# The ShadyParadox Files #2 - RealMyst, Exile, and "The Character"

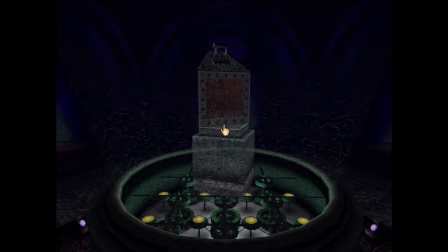Well, no, since he also hasn't figured out what the imager is yet, which means he doesn't know the puzzles. Like I said earlier, it's pretty much impossible to show all my knowledge of the game without sacrificing at least some consistency with this character. However, in the future, I'd like to handle this problem in such a way that doesn't stand out this badly.
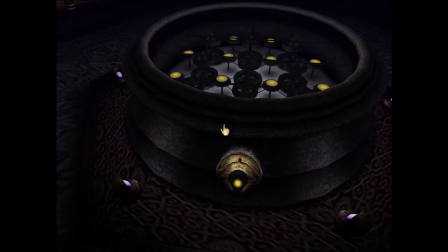As far as the goofy character goes, if I were making a new series of Myst from scratch today, I probably would not use that personality.
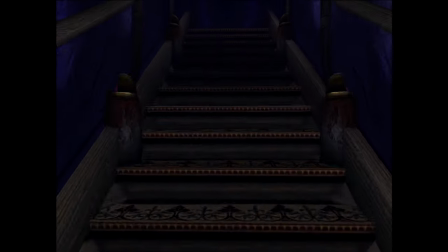But the more I think about it, it may not be as bad as I once thought.
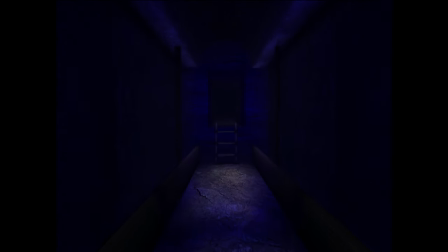He is a stark contrast to the subdued environment around him, but how unfitting is that really?
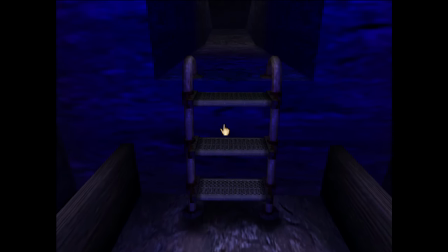He just came from a faraway place, so the contrast may actually make sense.
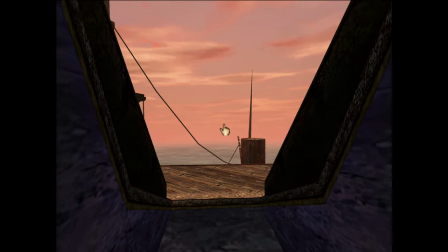Furthermore, he has no idea of the troubled history of the place, so perhaps he just enjoys the getaway island.
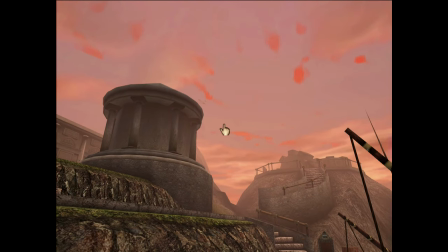Maybe his life was miserable back home and this is a welcome change. Who knows? His attitude does mature over time sort of as he learns more about his environment.
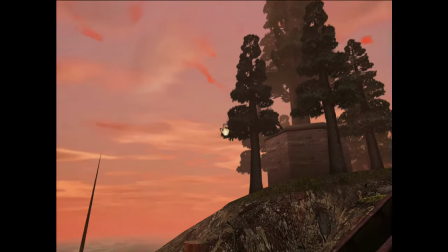This may have been an accidental phenomenon as I started taking the role a bit more seriously, but if it fits, who cares if it was a coincidence.
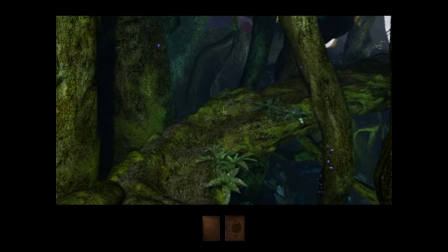Now onto Exile. When I reviewed my series in preparation for this video, for the first time I consciously paid sole attention to my character.
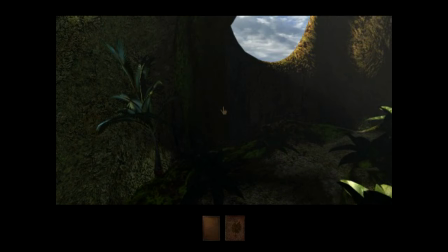I knew I was fairly consistent with it overall, but I was surprised to see how well I managed to stay in character pretty much the whole time.
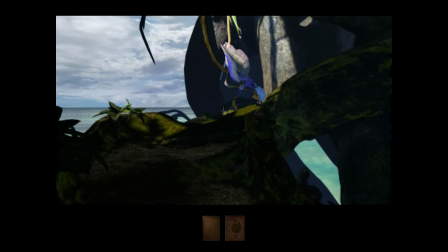Apparently it was really important to me, even if I couldn't articulate the concept back then. Here's an example of how I handled my player character properly.
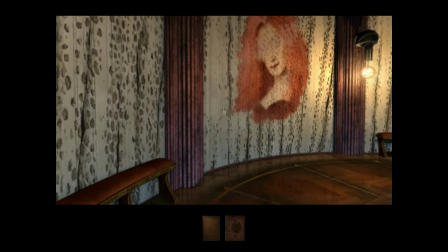In Savidro's laboratory, there's a painting of a woman's face with her eyes smudged out.
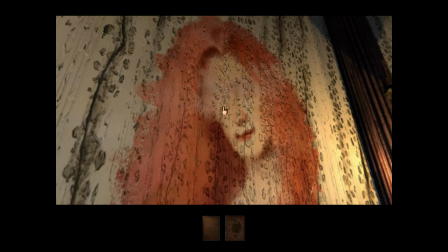Having just read Savidro's journal, my character speculates this is Savidro's wife based on the text there, which is correct, but then he says, but there's really no way to know for sure. That's not actually true. It's essentially confirmed after we watched Zabedro's third monitor message on one of the lesson ages.
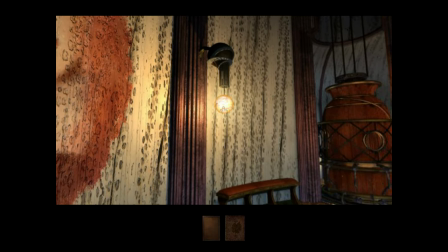I knew about this all along, but I'm not speaking as myself.
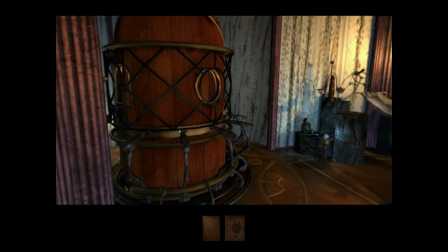I'm speaking from my character's limited perspective, who will only piece things together as new information comes in.
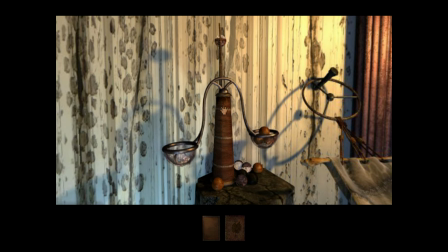But I didn't always handle it properly, to be fair. And here's just one example.
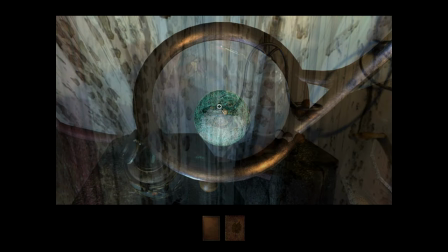Shortly after I note the painting, I find weights that balance some scales. These scales provide clues for balancing a bridge later in the game.
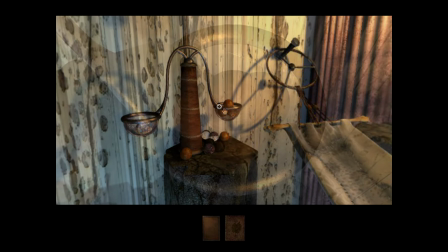I should just note the raw information here and move on since my character doesn't have an application for it yet.
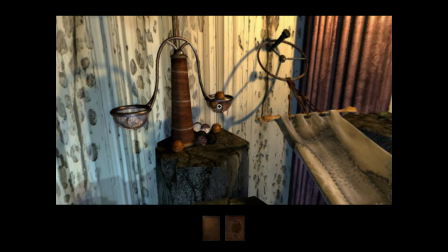But instead I stand there and start multiplying out the conversions as if it's important when my character has no reason to believe it is.
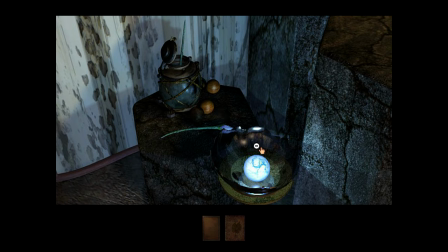Maybe he could note it slowly and carefully so the viewer can more easily remember it, but going to this level of detail is probably too much.
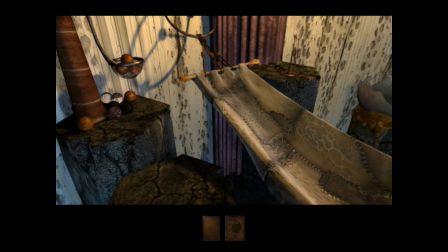Besides, it's redundant anyway since I definitely have to go over the conversions while solving the later puzzle.
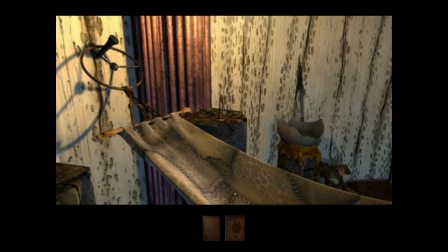It may not ultimately be a big deal, but it's one of those things that stands out to me when I revisit it.
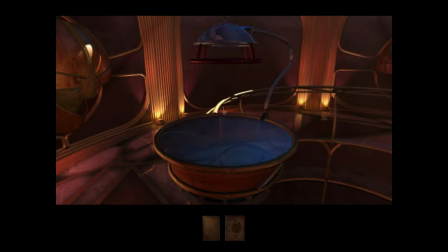There were other times I knowingly cheated on my character's limited knowledge, and revealed extra information shortly before it's revealed in the game.
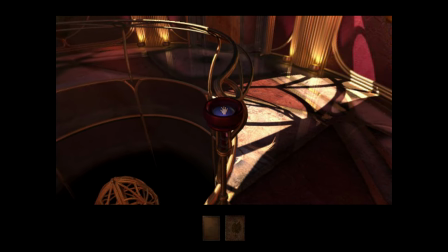Unlike with the scales, I stand by my past self doing this on occasion,
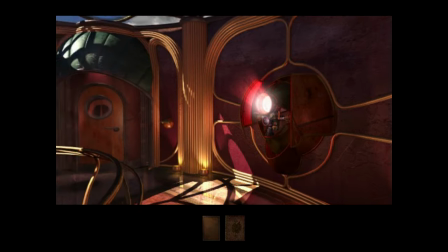because the benefit of added clarity far outweighed the small sacrifice of consistency in those cases.
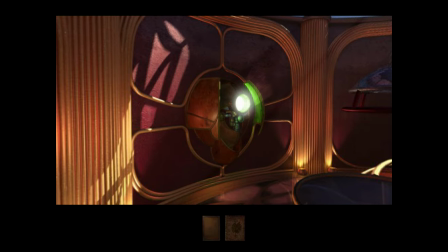I did this for a few of the puzzles, but the best example was my Jananan Observatory speeches.
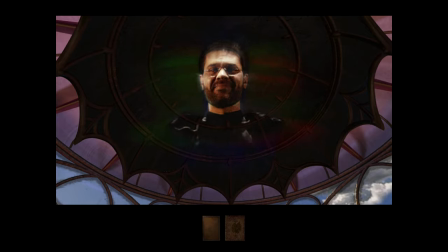These served as checkpoints between lesson ages to take a break and recap what we recently uncovered about the story. For the most part I stuck to journal entries we'd already found, but sometimes I figured it was clearer to prepare the viewer for an entry we would find in the near future.
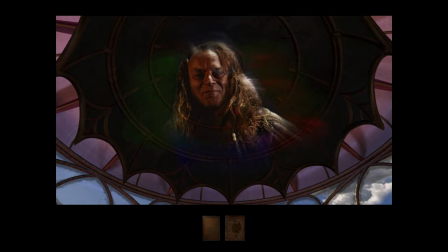Since Savidro's journal entries are found out of order, the story can be hard to follow, especially in a video series when you can't review them at will. So helping the viewer through subtle foreshadowing seemed a more appropriate role to take on here.
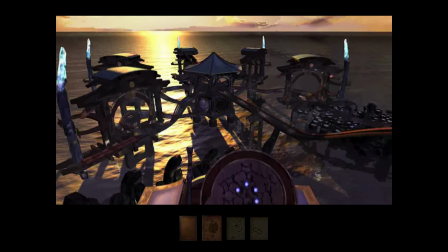In summary, as I've gained experience, I've become more aware of character inconsistency.
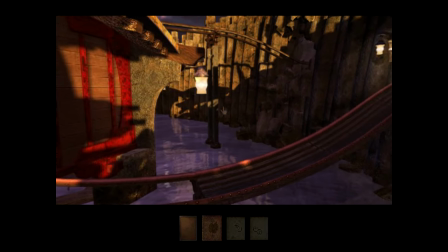So it won't surprise you to say I do prefer my performance in Exile, even though I'll admit there's something nostalgic about the Real Mist series.